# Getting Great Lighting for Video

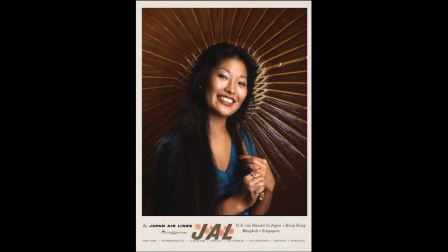[16:27]
The result was used for a Japan Airlines poster, and I got an extra $8,000 for these series of stewardess shots. Imagine that. $8,000. That was big money in 1995.
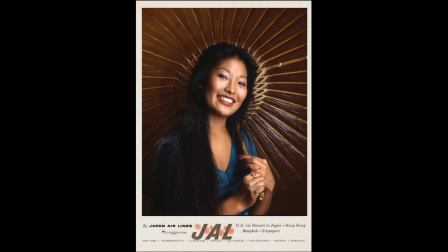[16:41]
So if you make money from this tip, please split it with me, because I deserve it.
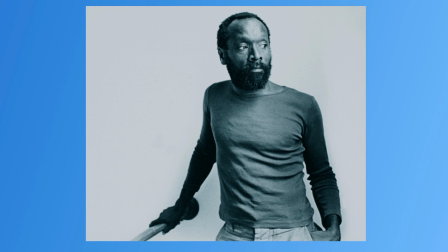[16:47]
Now here's a photo taken for an article about Raymond Saunders. He's one of America's most famous artists. I shot this for Newsweek magazine. I was 18 years old, and it was one of my very first big assignments. The setup wasn't complicated or expensive. It's just soft side light.
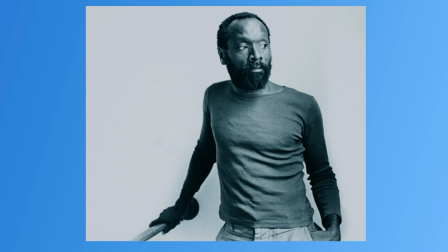[17:05]
Mr. Saunders is on the side of his house. It's in Oakland, and he's standing in the shade. It's just a stucco wall. It takes away all the complicated background elements. There's no direct sunlight hitting him. I said, "Mr.
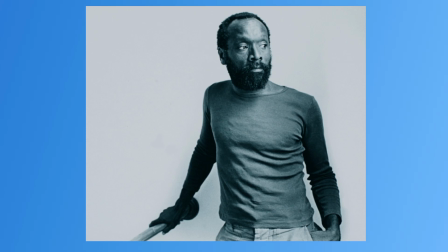[17:22]
Saunders, please stand here, put your hand on the railing, and look across the street at the brightly lit White House in the sun." Now that White House is kind of doing the job of a giant big panel light because it's soft and it's directional,
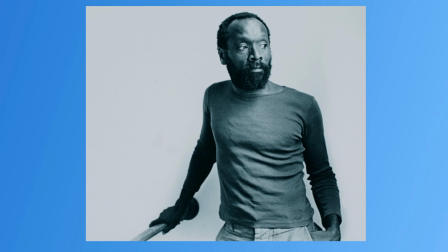[17:39]
and you can see the facial ridge perfectly defined on his face. Simple lighting. That's it. It took 30 seconds to get a great photo.
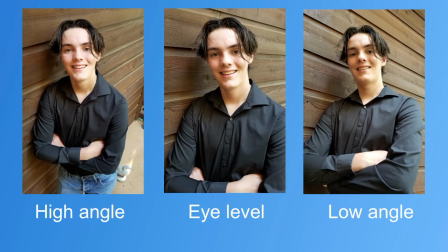[17:52]
Mission accomplished. Now let's wrap this module up by talking about camera height. When the camera is shooting down on the subject from a high angle, the subject's head looks big in relation to his body.
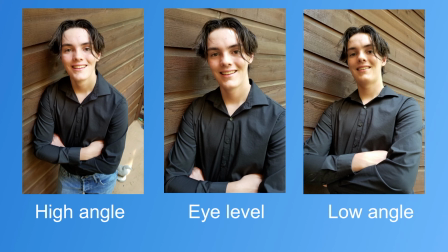[18:06]
This makes the subject look young and friendly. When the camera is at eye level, like in the middle photo, the body and the head are in proper size relationship, very natural.
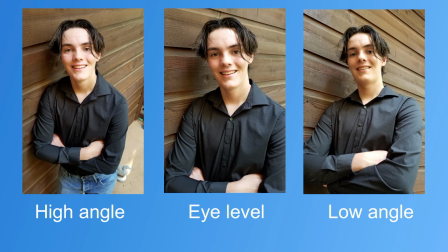[18:20]
The eye level camera height is best for most people photographs and interviews on video. The low camera angle on the right increases the size of the body and reduces the head size. It also makes the subject's jaw more prominent.
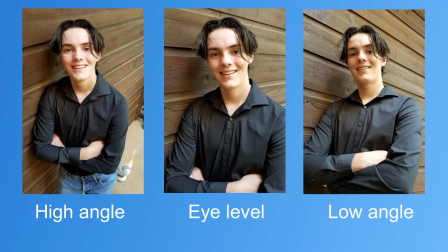[18:37]
Typically, a low camera angle is used to make the subject look more powerful. In dramatic films, the villain is often shown from a low angle with harsh lighting.
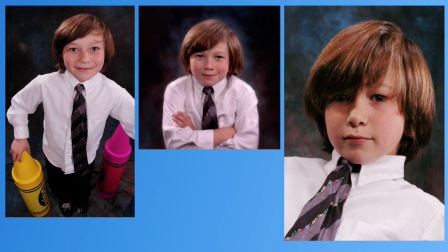[18:51]
These three photos were taken of a 9-year-old boy only minutes apart from each other. In the high angle shot, he looks young and playful. In the middle shot, he's assuming the pose of a business person and looks older and more serious. The camera is slightly below eye level.
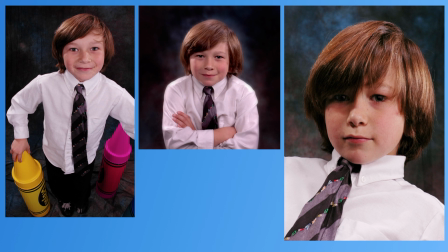[19:09]
In the last shot, the camera is lower and he's tilting his shoulders, making him look like a cocky teenager. Think about how you want to portray your subject and choose the right camera height for the effect.
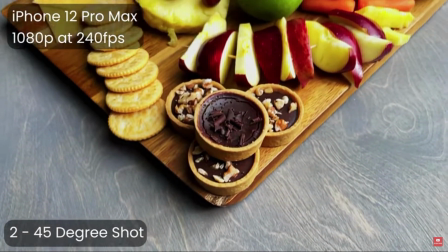[19:24]
Soft side lighting outdoors and north lighting indoors is also good for instructional videos.
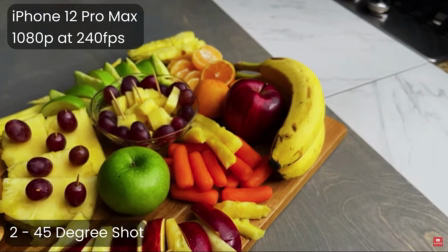[19:31]
You don't want the main subject of a how-to video to be in shadow. That's where those panel lights come in handy.
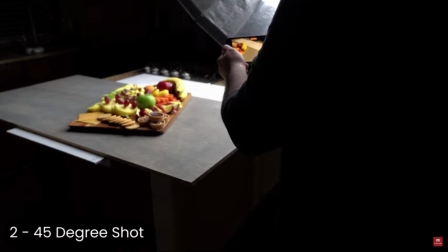[19:38]
If you use a soft light source like a panel light or a floor lamp with a big shade,
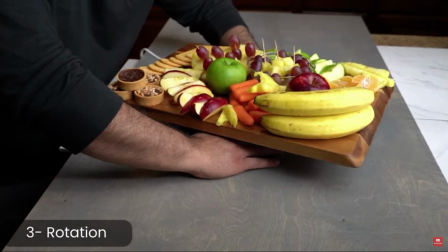[19:44]
and you move the camera from high to low angles or from right to left, you'll get some really good video.
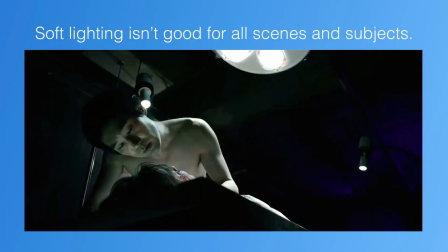[19:53]
Soft side lighting isn't good for all scenes and all subjects. I don't want to get deep into dramatic lighting yet, but I do want to tease you a little bit with some good ideas. When we watch films, we should really be examining the lights.
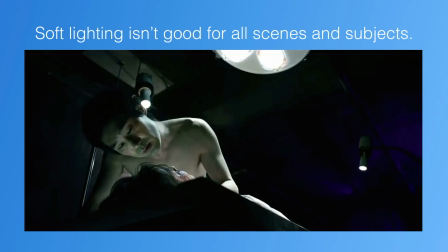[20:08]
Where is the main light coming from? And how are they filling the shadows? In this shot, you'll see that the main light is this medical light from above, but he's got his other side of his face, the shadow side of his face,
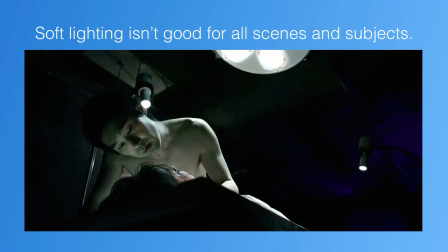[20:27]
on the left side, it's filled with light.
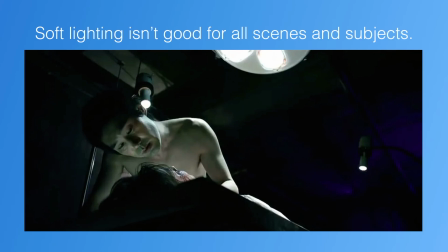[20:30]
We don't see that light, but there is a soft panel light down low that's filling that side of his face. Because without that unseen fill light, the lower part of his face would be completely dark.
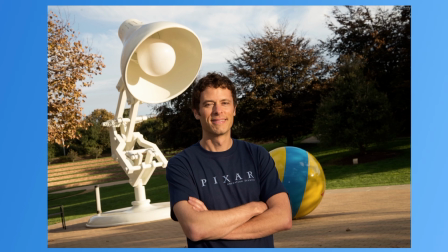[20:47]
Now, here's an outdoor situation that I encountered, and I think you can benefit from this case history. This is my nephew, Matthew Lunn. He was a Pixar artist and story supervisor for 25 years and worked on 14 award-winning films.
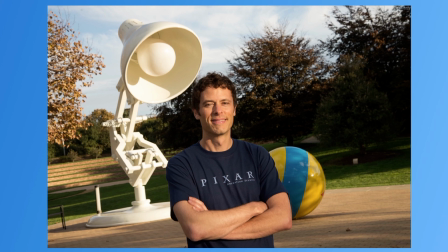[21:05]
Pixar asked me to photograph some of their top employees, and he was one of them. This is the shot the art director set up. Let's face it, the photo sucks. I mean, Matthew is squinting because the sun is too bright on his face, and both he and the giant lamp are lit by the same light source, the sun.
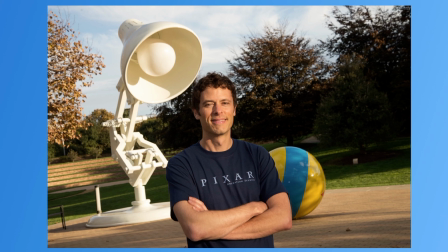[21:25]
It's boring. There's no drama to it. I was not happy with this setup, but that's what the client wanted, so I took all of the employees standing in this same spot.
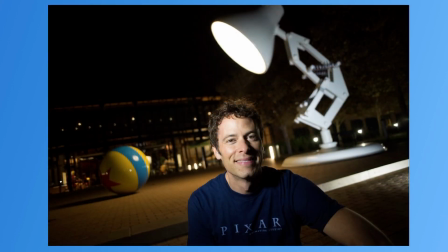[21:37]
Now, after dark, when the shooting session was finished, I took Matthew back outside to the giant lamp and lit him with a flashlight. This is quite harsh lighting for a face, but I wanted to get some drama. You can see that I tilted the camera and made his face bright enough so it seemed natural.
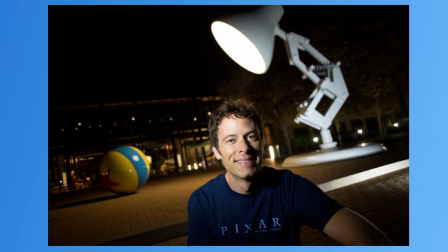[21:57]
It seems as though the lamp is lighting his face, but when you analyze this shot, that can't be the case. The lamp is on the shadow side of his face and it's in the background. Now, this is a common lighting trick. We see it in movies all the time and never question it.
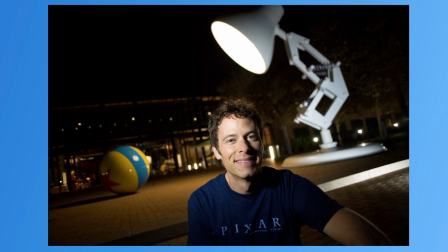[22:14]
You won't be able to get into Pixar to do this result with a brightly lit background and handheld flashlights, but you'll be able to get lots of locations like this and
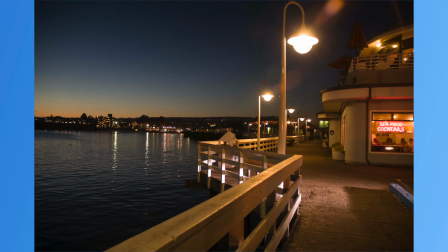[22:26]
use a handheld flashlight to do this exact result.
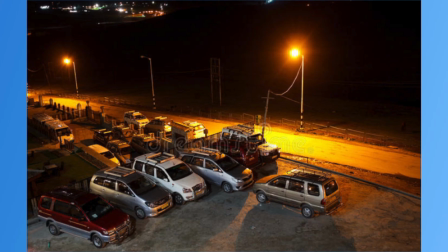[22:32]
There are lots of places where there are bright lights in the background. Car lots are one example. Parking lots out front of commercial buildings have this.
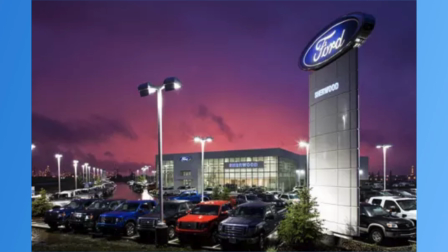[22:44]
There's store lights in the background, kind of like the lights in the Pixar lobby, and then there's
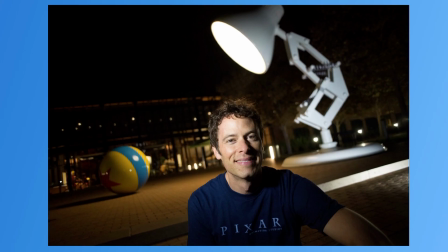[22:52]
lamps up high, and it's a real good effect because the background is dark. So the subject really stands out. Just be careful to have the flashlight far enough away from the subject to avoid overexposure.
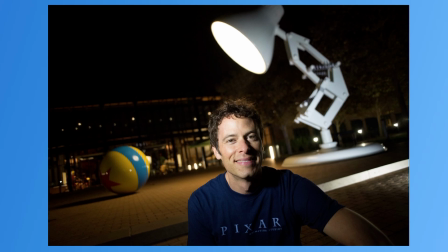[23:12]
I couldn't take this photograph and hold the flashlight myself. I had to have the flashlight taped to a light stand, but you can just have someone hold the flashlight. It's usually just too bright up close to the subject. Now, here are the two shots side by side.
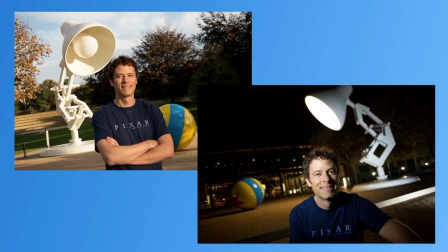[23:31]
Night shots are always more dramatic because the backgrounds are dark. You can control the lighting and make your subject pop. Let's touch on good lighting for buildings.
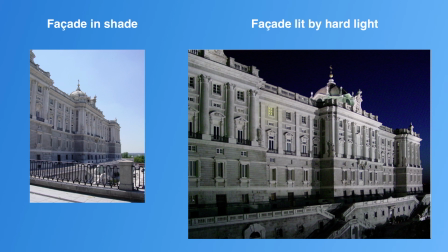[23:44]
Why do some images of the same scene look better than others? Well, of course it's the lighting. In this photo of the Spanish Palace in Madrid, the shot on the left is in the shade and the one on the right is lit by harsh spotlights.
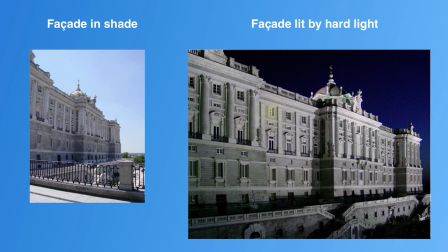[24:01]
I got an assignment to photograph the palace. You know, when I went there in the day, that's the one on the left. The palace, it doesn't have direct sunlight hitting the facade, so I had to return, but the building lights made the building really pop.
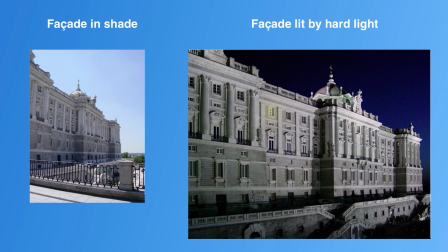[24:18]
So I did it at dusk, and it was just one shot, didn't require any lighting that I added. You want harsh light to create bold shadows for a dramatic effect with buildings. And nighttime is the right time for dramatic architecture shots.